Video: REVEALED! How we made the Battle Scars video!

Hi I'm Natalie Miranda and I'm here to tell you all about my video for Battle Scars. Let's go!
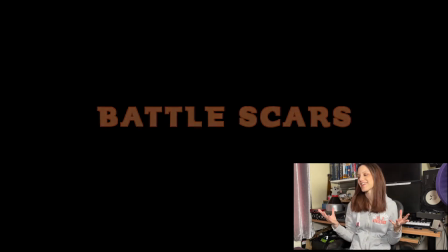Okay so straight away there's a 70s phone ringing and that is my grandma's phone from the 1970s.
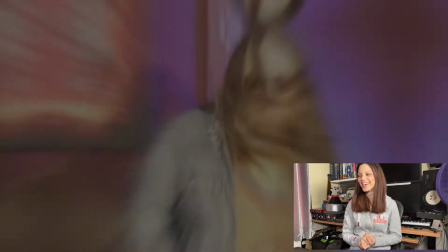That's my friend saying you must find strength straight into the band scenes. Here we go.
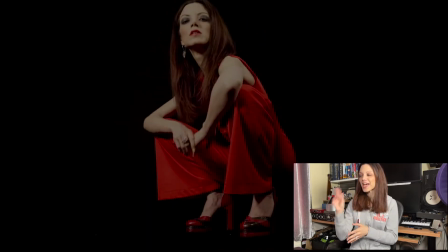These were done in a studio near where I live. That cat suit is from the 70s and the shoes are as well.
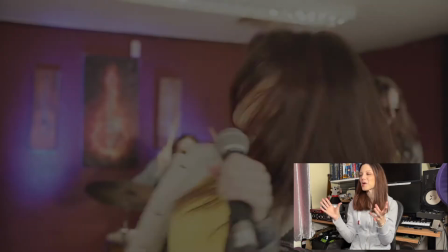I wanted the band to be uh dressed up like we were a 70s band so we're all wearing double denim
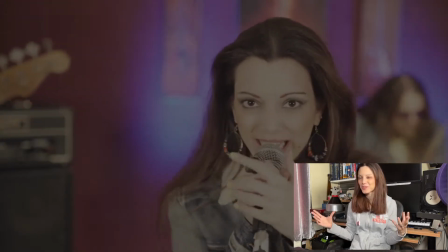and i just wanted it to be like a live jamming session basically so um it was a lot of fun
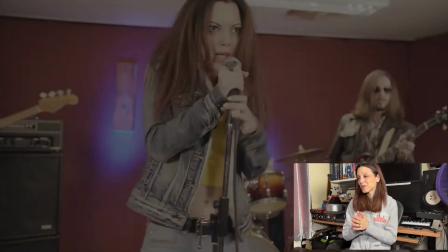to shoot um and to just be with a band again basically um
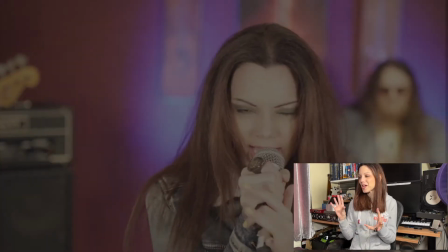so there's some cool camera angles um at the moment some close-ups that was done in my
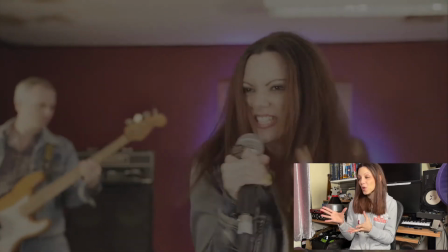house that outfit i bought literally the day before so now the
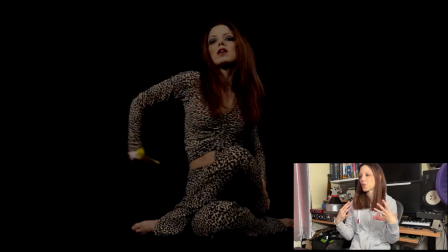girl is getting progressively more angry you can see there's some
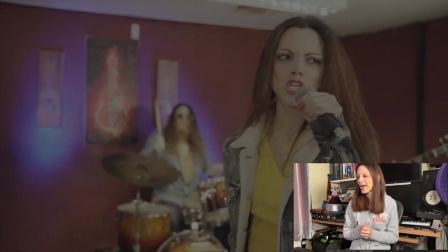attitude going on here and we put a filter over these bits of the
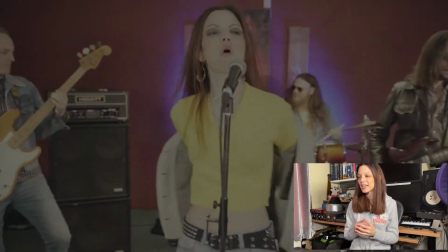video to make it look like it was filmed in the 70s a bit grainy this was my favorite bit taking the jacket off with the attitude and throwing it away
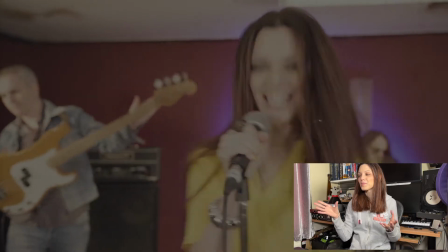that yellow top is my mum's from the 1970s and if you notice I'm now holding the mic and that is my tribute to
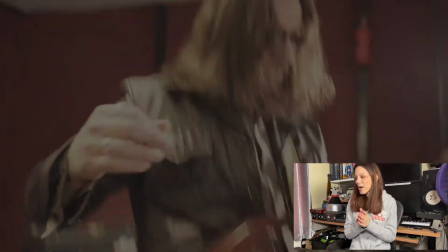Freddie Mercury who is my idol so yeah I wanted to it was important to get that in.
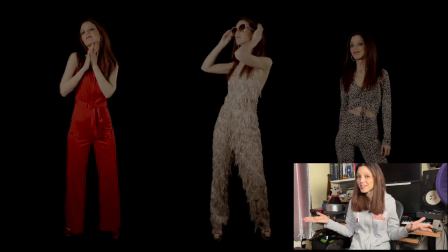Three of me here like Charlie's Angels the 1970s TV show I wanted
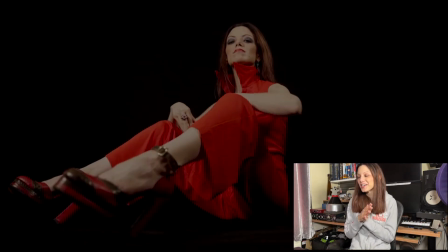to pay a little tribute to that as well so now everything's getting a bit
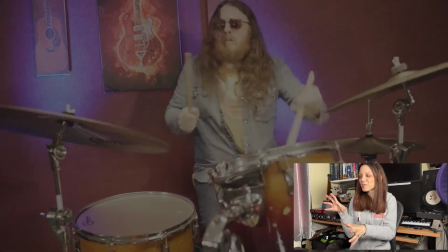crazier the camera angle was the close-ups we're heading into the
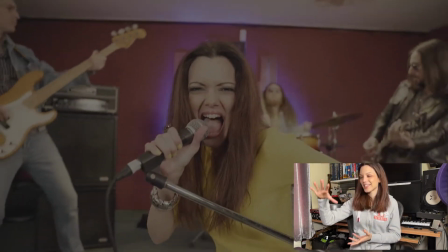second chorus and this was my idea to come down and then bring the camera
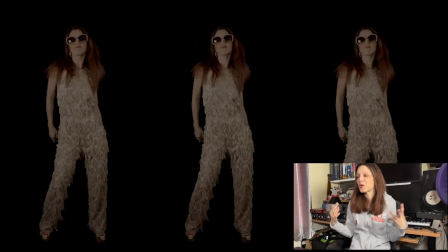back up with me um the attitude is growing the the girl is all about she's come back
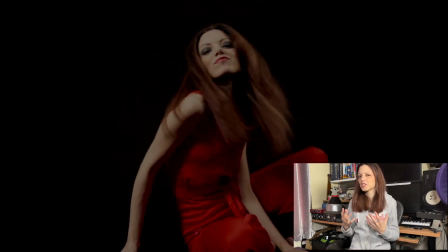stronger she's empowered and she's here to let the guy know that she's not going to let him forget what he did um
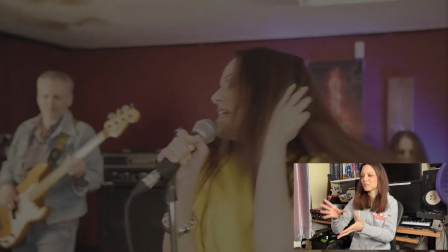Really fun bit coming up here, argument between the guitar and the vocal.
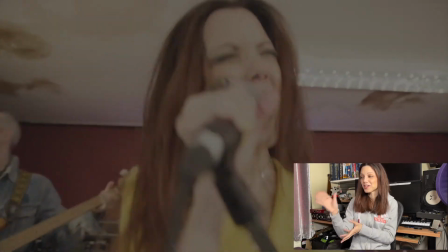That's my friend Glauco on guitar, he's amazing.
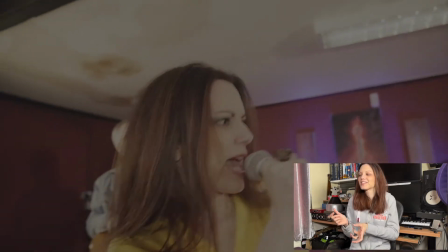So you can see he's like saying stuff and the vocals going, I don't think so, I do not think so.
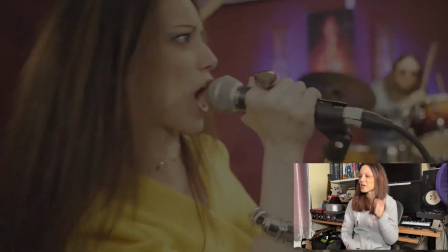Listen when I say that you gave me these battle scars, you know. These shots were really, really fun.
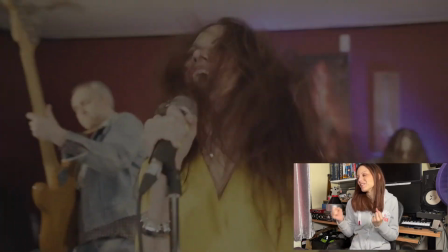I just enjoyed acting and really performing, which I hadn't done in a really long time.
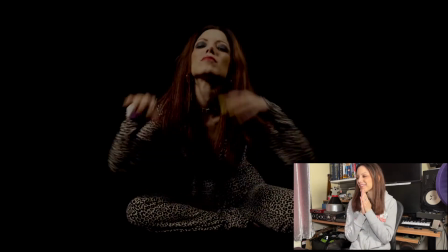And the camera angles are getting more crazy, there's more attitude going on there.
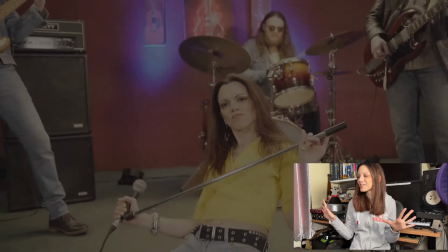As the hair is going all over the place in slow-mo, that's again my tribute to Freddie Mercury.
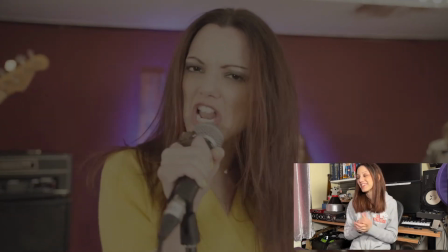I really, really enjoyed channeling him. um the little things guys
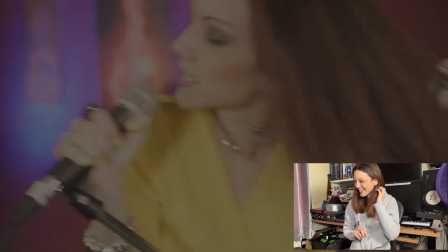blink and you'll miss it um so yeah crazy
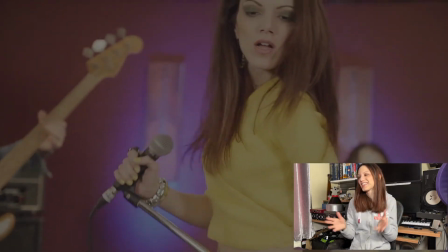close-up camera angles we were all really really tired by the end of these scenes at the end
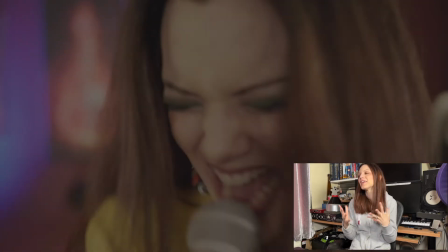we did them so many times um but i really wanted to get that energy across
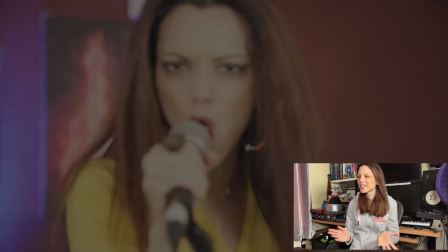so i i i was happy to do them as many times as i needed to do here we
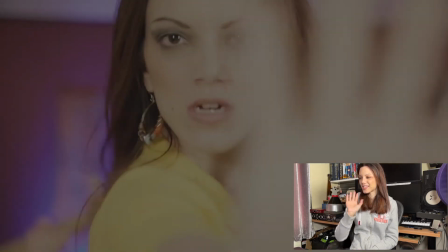go the last scenes all the outfits hand to the camera and that is the end of Battlesquires I really hope you enjoyed it a trip down the 70s memory lane don't forget to click subscribe to my channel and hit the bell for notifications so you don't miss out on my future videos thank you